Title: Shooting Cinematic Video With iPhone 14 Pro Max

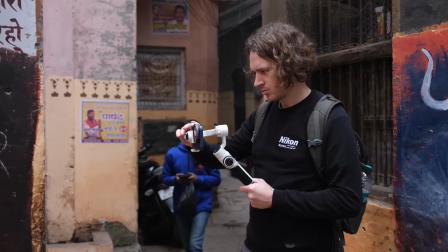247s
I was able to fit all the equipment into a small purse. I could film in places where you're not allowed to bring professional cameras and i look less scary to the people i'm filming
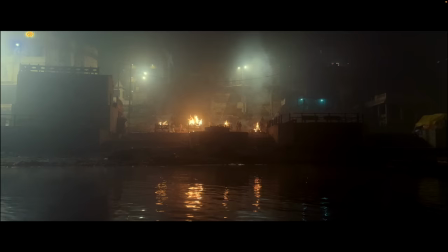258s
how's it looking i think it looks pretty good it reminds me of a james bond movie or something
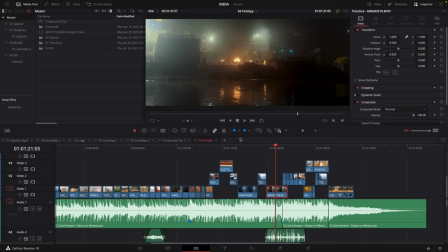266s
james bond in india wow yeah i like this how much did you do with this shot like how if you weren't to do anything like of course you shot in this uh fat picture profile from filmic but uh
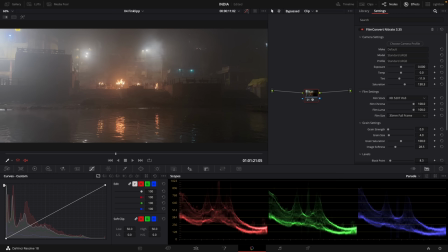279s
okay okay and that's even that is cool yeah just the lighting and the and
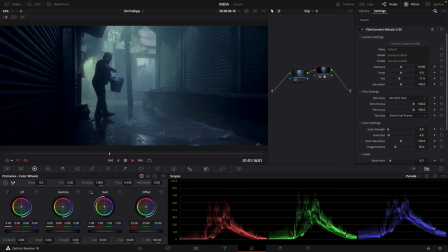286s
uh everything is so much to say yeah wow yeah i like this shot the way like the water comes towards you yeah and all the lines going yeah the perspective the light what's happening the water and you're moving the camera as well did you use the gimbal yeah like a simple upwards yeah upwards uh movement So I'm color grading this like we mentioned with FilmConvert.
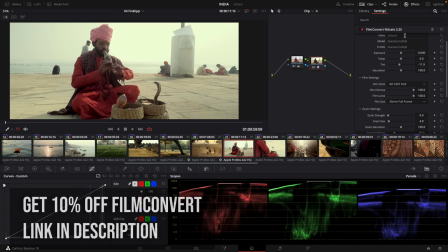312s
This way I'm just adding a quick grade to this. I'm actually adding just a default here. They do come out with their own profiles. So right now when we're recording this, the iPhone 14 is pretty new so they don't have the profile for that yet. So I'm just using the default and doing a little bit of contrast in a node before.
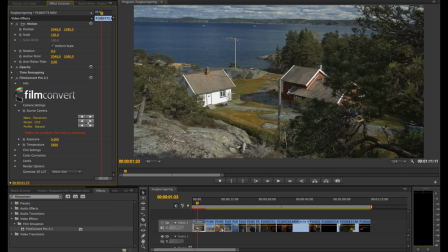336s
Yeah, I remember those film stocks when I used Film Convert a long time ago when we shot with the GH4.
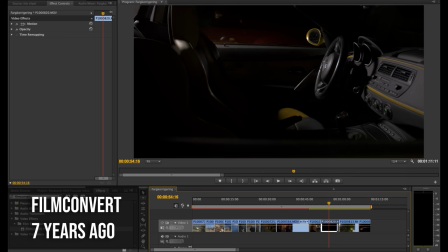343s
It was so fun to use Film Convert. It was quite new and it was like a quick way to make your digital footage look like a film.
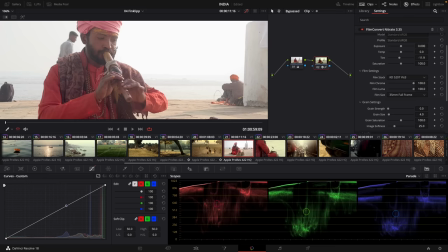349s
Just one press of a button and you can see the change. What this does really well is just kind of eliminate a bit of that digital sharpness. So if you look at this before,
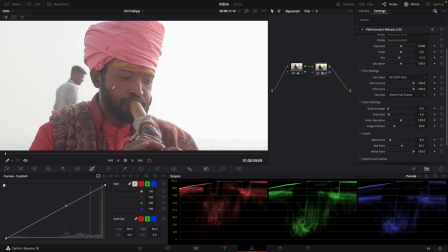361s
like you see on his face here. yeah yeah so what I've done is to add a bit of grain of course
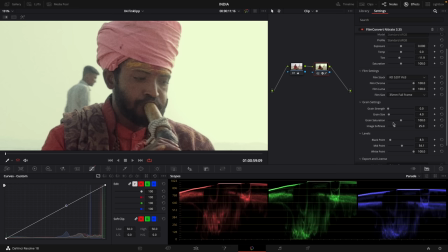369s
the slider that I haven't used too much before but which was really nice for this filmed on the phone stuff is this image softness this just adds a bit of blur but like a nice blur in a way so this is without you know and you see when I turn it up I used like
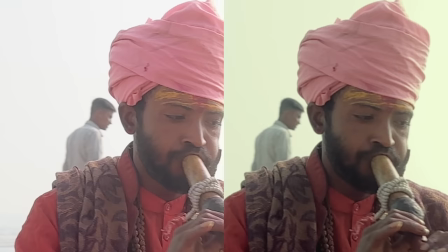385s
25 it blurs things a bit but it looks much more organic
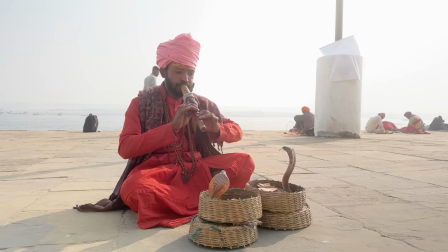390s
and it gets rid of those really harsh edges here and without
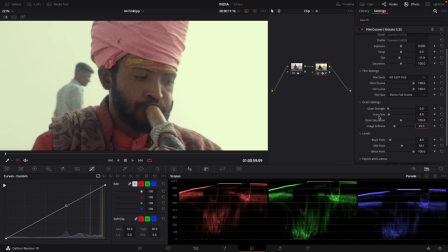394s
losing detail in a way yeah it's really nice cameras are so good that we're just trying to make it worse that's true and of course depends on the delivery like this is kind of a moody
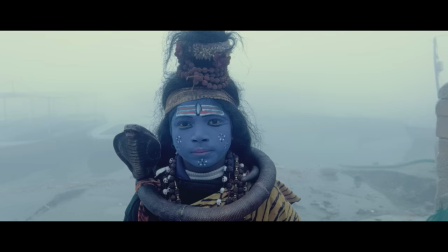408s
travel video shoots yeah where we can like just the picture quite a lot and you can make it softer because it's all about the mood if we were to shoot a commercial with like a shampoo commercial something you probably want really sharp and bright.